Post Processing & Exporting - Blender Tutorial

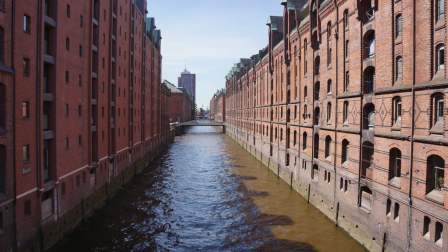[0:14]
Hello, and welcome to a new Cubics tutorial. This time, we're talking about post-processing and exporting. So actually, I want to show you how to
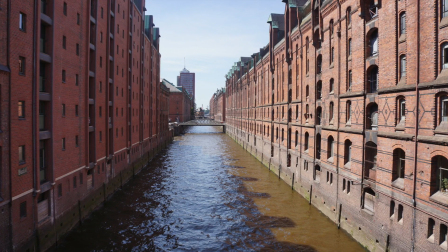[0:29]
create a more interesting image out of your render. So, how you can make your camera mapping scene look
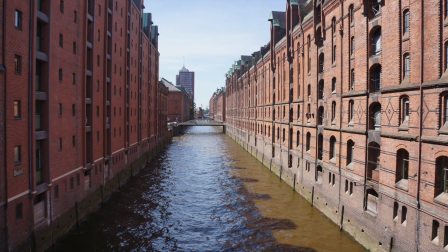[0:41]
even more realistic, and after that, I'm showing you how to export this.
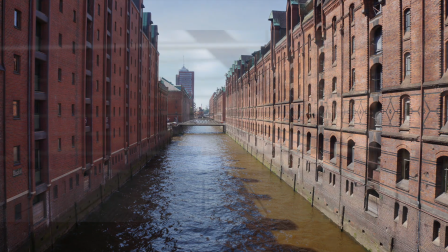[0:46]
So this is kind of the render you'll get,
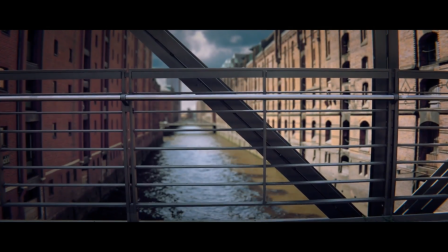[0:50]
and then I'm showing you how to create a footage or a look like this.
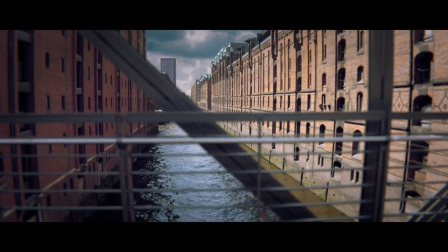[0:58]
So yeah, enjoy.
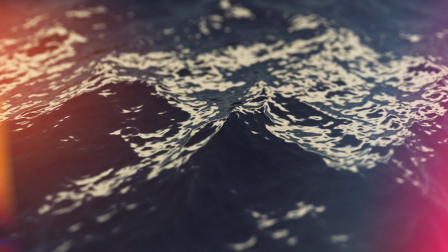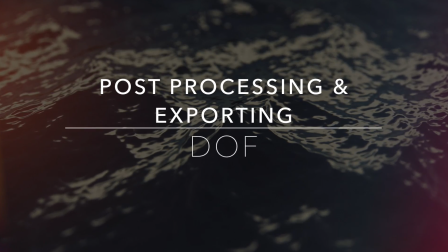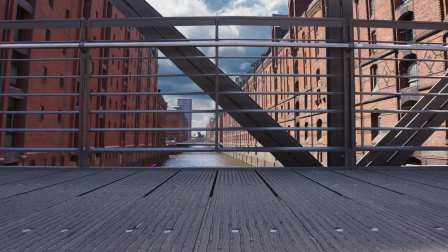[1:10]
So we're starting with depth of field. And yeah, it's a bit hard to explain what depth of field is. It helps just the viewer to understand the depth of the scene. And yeah, this is the effect.
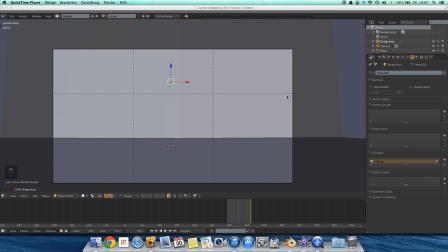[1:22]
You see it. And to create this, actually, this is pretty easy.
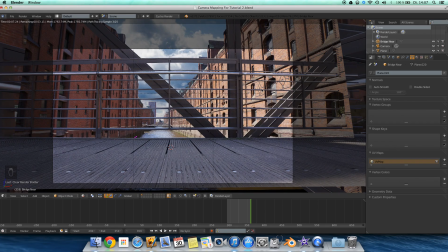[1:28]
First of all, this is our scene, or the scene I did. Maybe you have a scene similar to it.
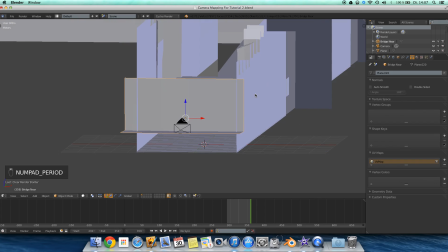[1:35]
And now we add in an object to control the focus.
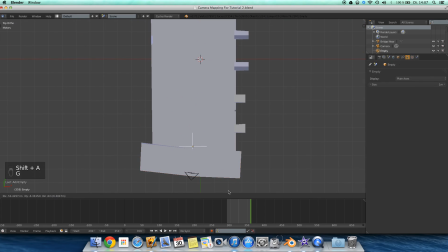[1:40]
And for this I hit Shift A and the plane axis, here it is, and
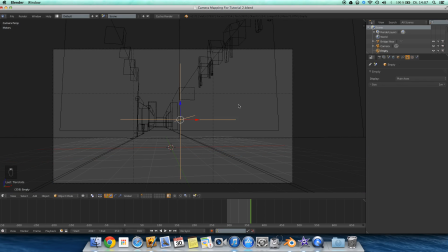[1:49]
moving this up a bit, yeah, I'm pressing
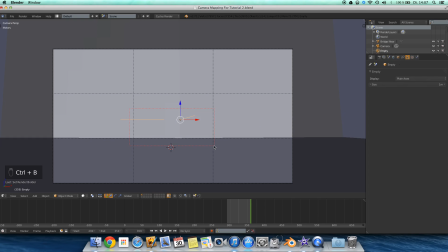[1:55]
C, now Control and B to select a part to render, because I don't want to render the whole thing,
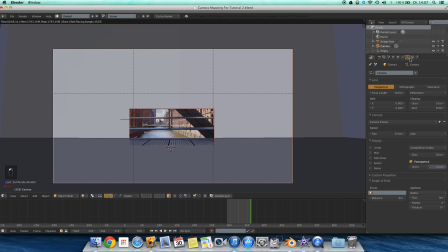[2:04]
just a specific part of the image to save a bit render energy or however.
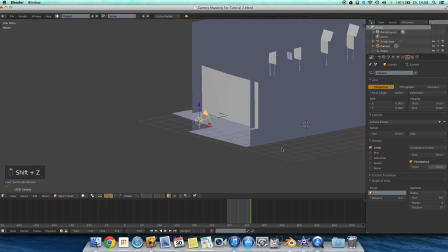[2:13]
Now we select the camera. Actually, yeah, limits. Yeah.
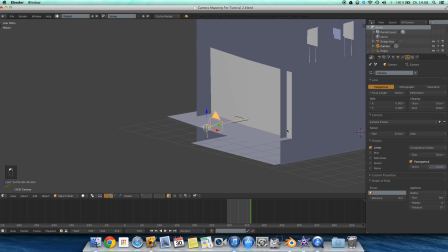[2:17]
Now here you can see what limits are, just that you can see where the focus is. Now we're selecting the empty, and yeah, you can see the focus is now on the empty object. And if we set this to
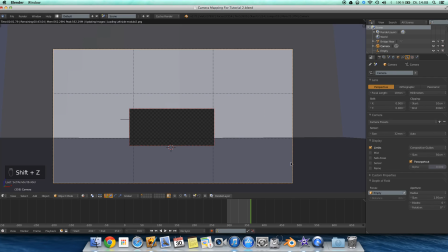[2:35]
0.0195 and hit Shift C, we can see this nice effect.
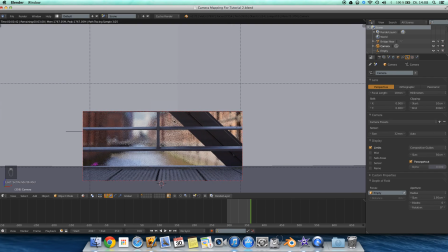[2:43]
The background is blurred and we have this depth.
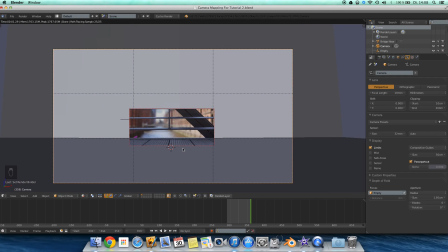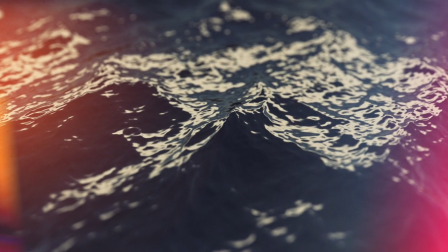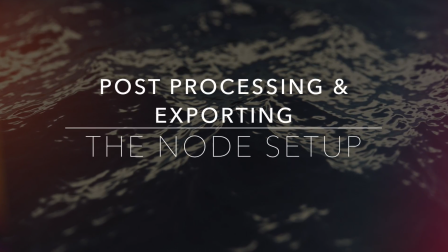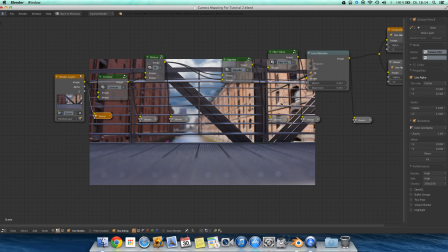[3:03]
And now we come to the compositing, or the post-processing, or however you want to call this. Actually, if you hit render, you come up with an image something like this.
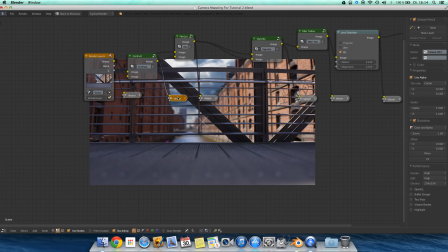[3:17]
Pretty boring, actually. And then I just added in a bit more contrast. Made the scene look, or the image, a bit more dramatic. First, I
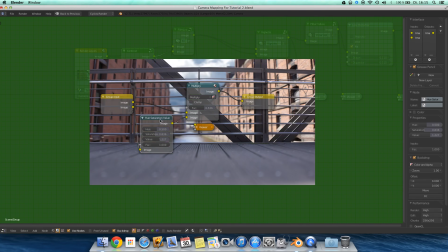[3:34]
made the image slightly brighter by using the hue saturation value node, desaturated it a bit and increased the value, and afterwards
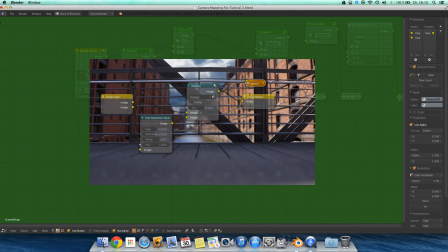[3:48]
I mixed it with the blend type set to multiply and a factor of by about 0.54 or so, and then yeah, the scene looks pretty more dramatic.
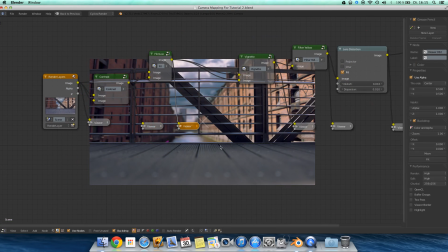[4:07]
And then I added in this, yeah, I call it film look.
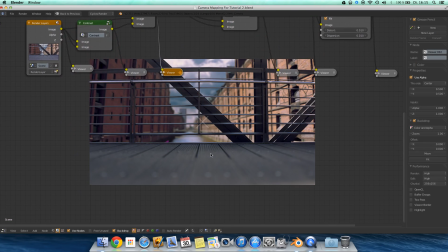[4:12]
It actually gives it just a bit of washed out, brownish effect.
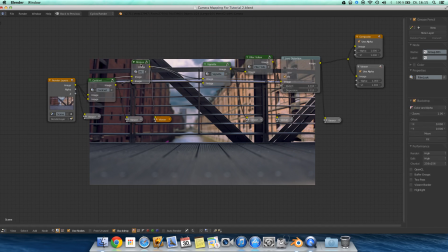[4:18]
Actually, this is pretty cool.